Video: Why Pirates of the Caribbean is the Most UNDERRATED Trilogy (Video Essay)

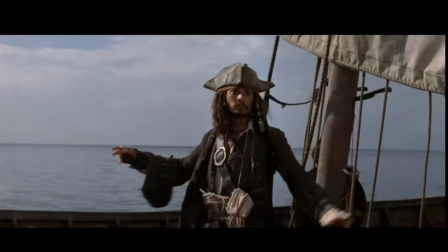[0:00]
I rewatched the entire Pirates of the Caribbean trilogy and I just don't think it gets the respect it deserves.
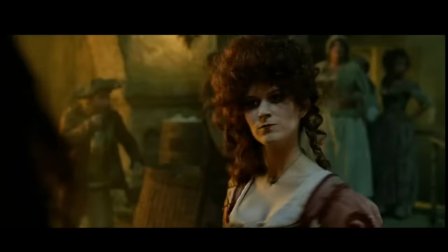[0:06]
Sure, Curse of the Black Pearl was received positively, but I still think that its true greatness was overlooked.
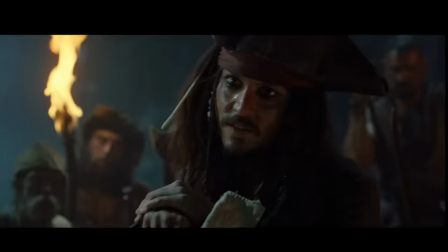[0:12]
And the same goes for its two sequels. So let's talk the overlooked brilliance of the Pirates of the Caribbean trilogy.
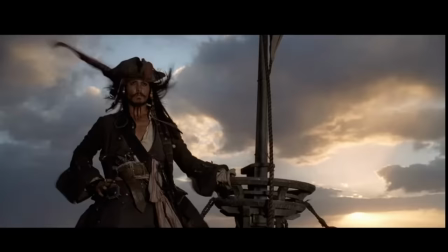[0:22]
Captain Jack Sparrow receives one of the greatest character introductions I've ever seen.
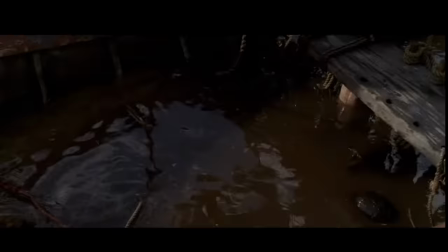[0:27]
He's presented as your typical hero, staring into the horizon as the heroic musical score swells.
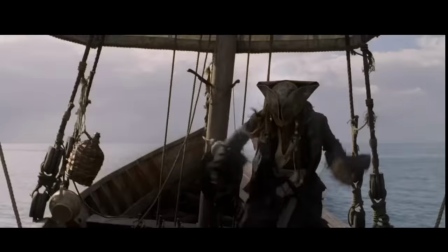[0:32]
Despite his confidence, he's in big trouble, as he typically is. His boat's sinking, fast.
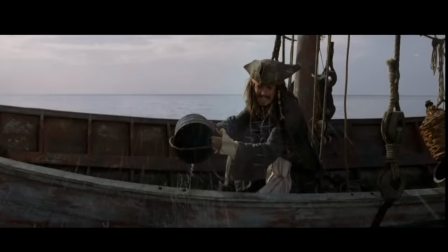[0:38]
But so great about this intro is how we learn everything we need to know about Jack's personality.
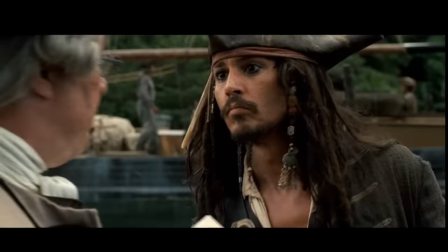[0:43]
For one, he sees himself as an infamous pirate despite his unfortunate circumstances.
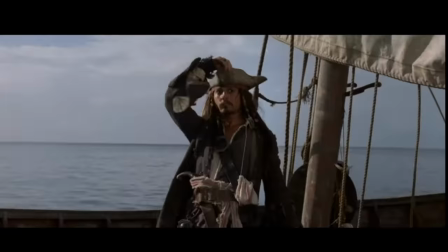[0:48]
He has a sense of a moral compass, as we can see when he pays respect to his fallen pirates.
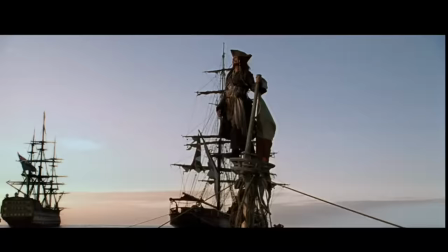[0:53]
And third, even though he's in trouble, he always finds a way to get out of it as if he was in control the whole time.
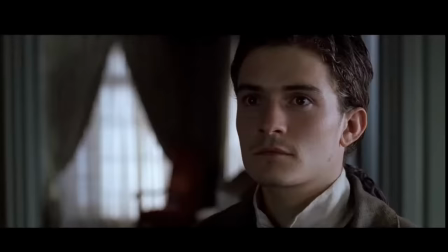[0:59]
And to cap it all off, Hans Zimmer's heroic theme continues as his ship sinks into the harbor.
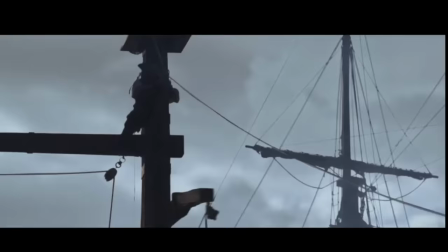[1:04]
While the other two main characters, Will and Elizabeth, aren't cinematic icons, they are good characters that service the adventure's story.
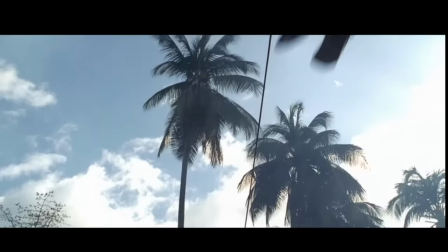[1:11]
Without them to ground the movie, we would only have Jack chasing his ship and not really changing much as a character.
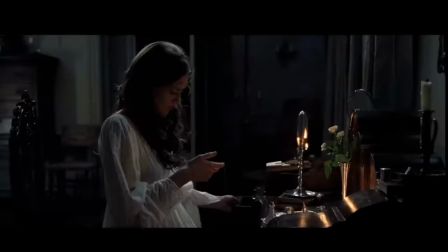[1:17]
He's the source of comedy and chaos, so they're more directly relatable to the audience.
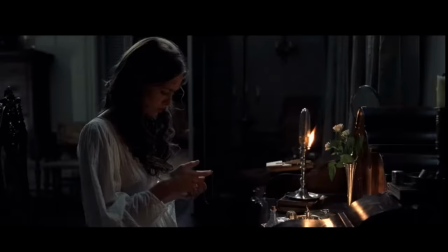[1:22]
And their Her introductions are just as effective as Jack's. We see Elizabeth is constrained by the expectations placed on her.
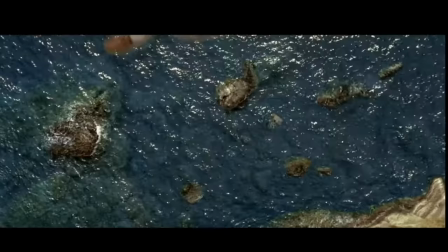[1:29]
Her dress literally symbolizes that by making it difficult for her to breathe.
I'm told it's the latest fashion in London.
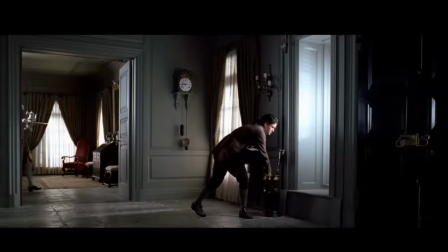[1:35] Well, women in London must have learned not to breathe.
As for Will, we see that he's out of his element when he breaks the candle and tries to hide it,
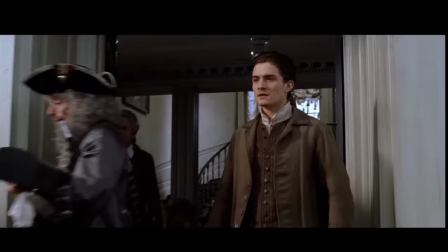[1:43]
and we also quickly find out that he's a blacksmith and that he's outlandishly in love with Elizabeth.
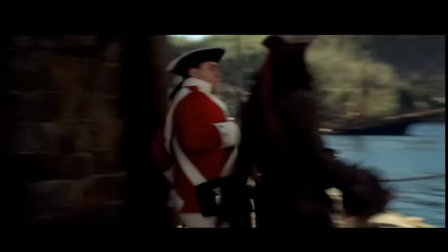[1:48]
In order to create characters that stick with the audience, they need to feel real. Will.
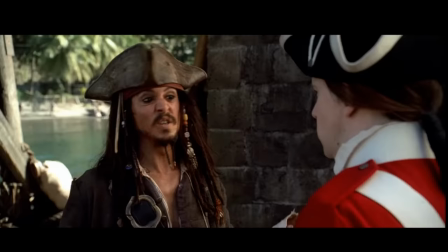[1:52]
To feel real, we need to be given information about the characters that isn't delivered with boring exposition.
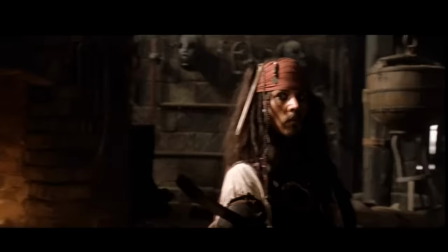[1:58]
In other words, they need to speak like real human beings. A perfect example of this is the duel between Will and Jack.
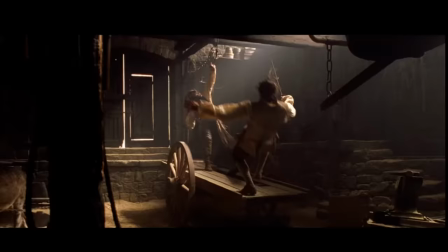[2:05]
Jack breaks the rules constantly throughout the fight. Stepping on a board to use it as a weapon.
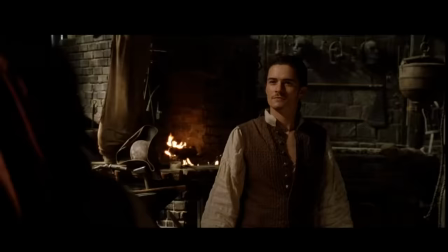[2:11]
Constantly changing his fighting stance. He does these things because he knows that he can't beat Will on swordsmanship alone. alone.
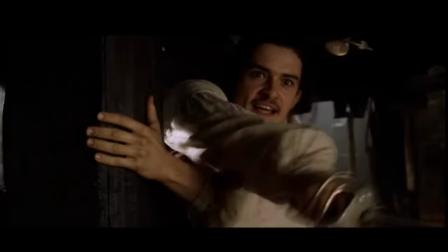[2:17]
We learn in the fight that Will spends hours every day practicing.
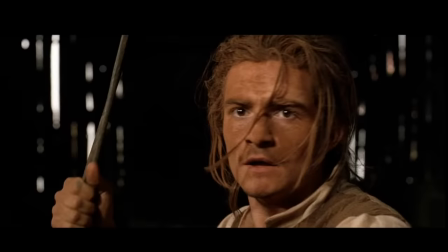[2:24]
We also learn that Jack is saving a bullet for someone other than Will.
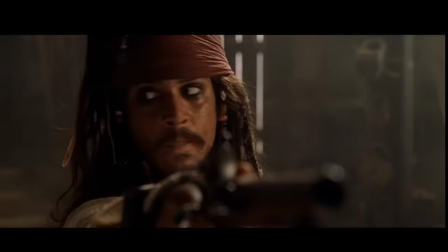[2:28]
This really helps the characters feel real because this information comes up naturally in the fight.
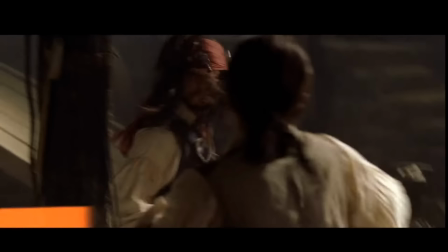[2:34]
And as a side note, I love the creativity in this action sequence. Introducing a superheated sword and making them balance on a wagon,
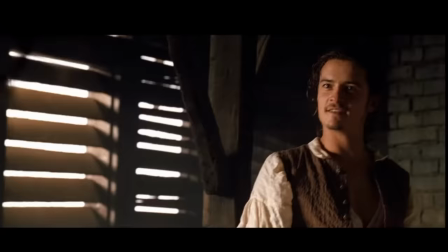[2:42]
even fighting in the rafters, all that adds extra stakes to what would normally be a run-of-the-mill duel.
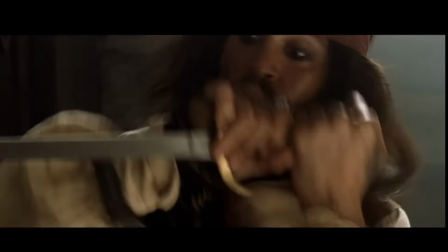[2:47]
And when those creative action ideas are combined with witty dialogue, you have yourself a perfect action sequence.
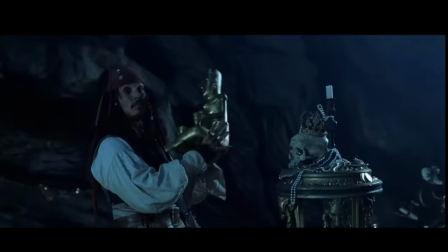[2:54]
And without a doubt, Curse of the Black Pearl has some of the most witty dialogue in the entire trilogy.
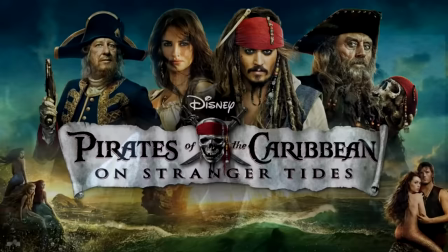[2:59] Me, I'm dishonest. And a dishonest man you can always trust to be dishonest. Honestly.
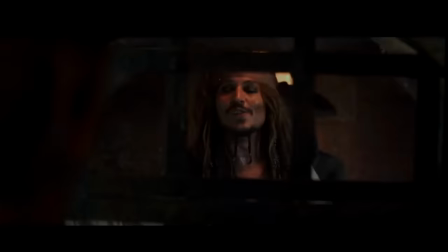[3:06]
Unlike the sequels to this trilogy, Captain Jack actually seems like he has some semblance of intelligence, instead of seeming like a character out of a comedy sketch.
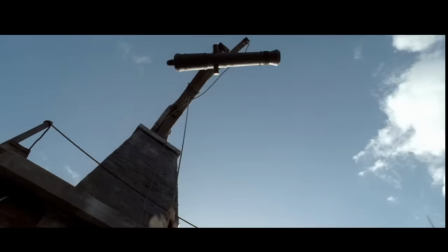[3:15]
And that's absolutely essential for his character. We have to consistently ask ourselves this question.
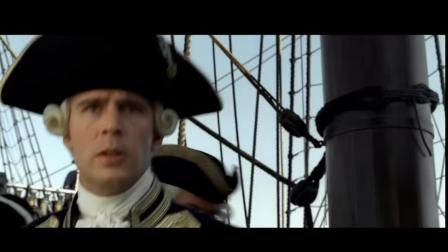[3:21] You think he plans it all out? Or just makes it up as he goes along?
All that said, the perfect pirate story also requires the perfect pirate villain.
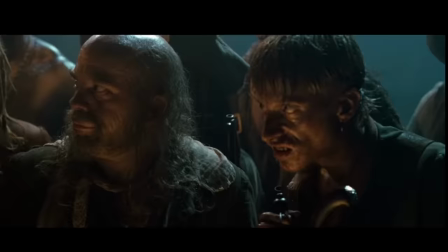[3:30]
You know, I think it was Martin Scorsese that said that, actually. Seriously, though, Barbossa was a way better villain than I expected on rewatch.
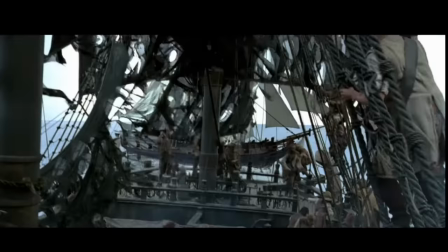[3:38]
For Barbossa they took the cheesy pirate stereotype and actually made it work.
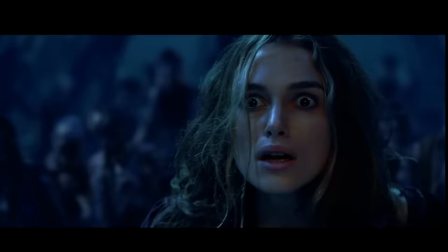[3:43]
I especially love these scenes that lead up to the big reveal that he is an undead pirate skeleton man.
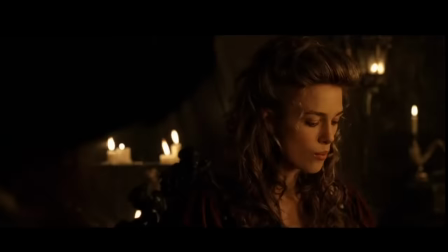[3:49]
He gives Elizabeth all this food and you're kind of thinking that maybe he poisoned it or something, but it's soon revealed that he creepily is enjoying watching her eat.
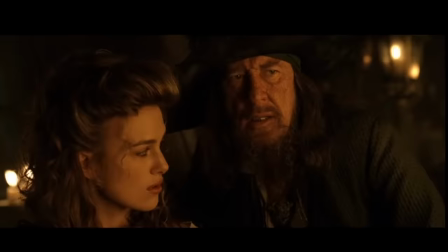[3:59]
Especially the apples. Even the monkey's enjoying it. Creepy monkey. There's a slow burn buildup as he describes the curse that they've been under.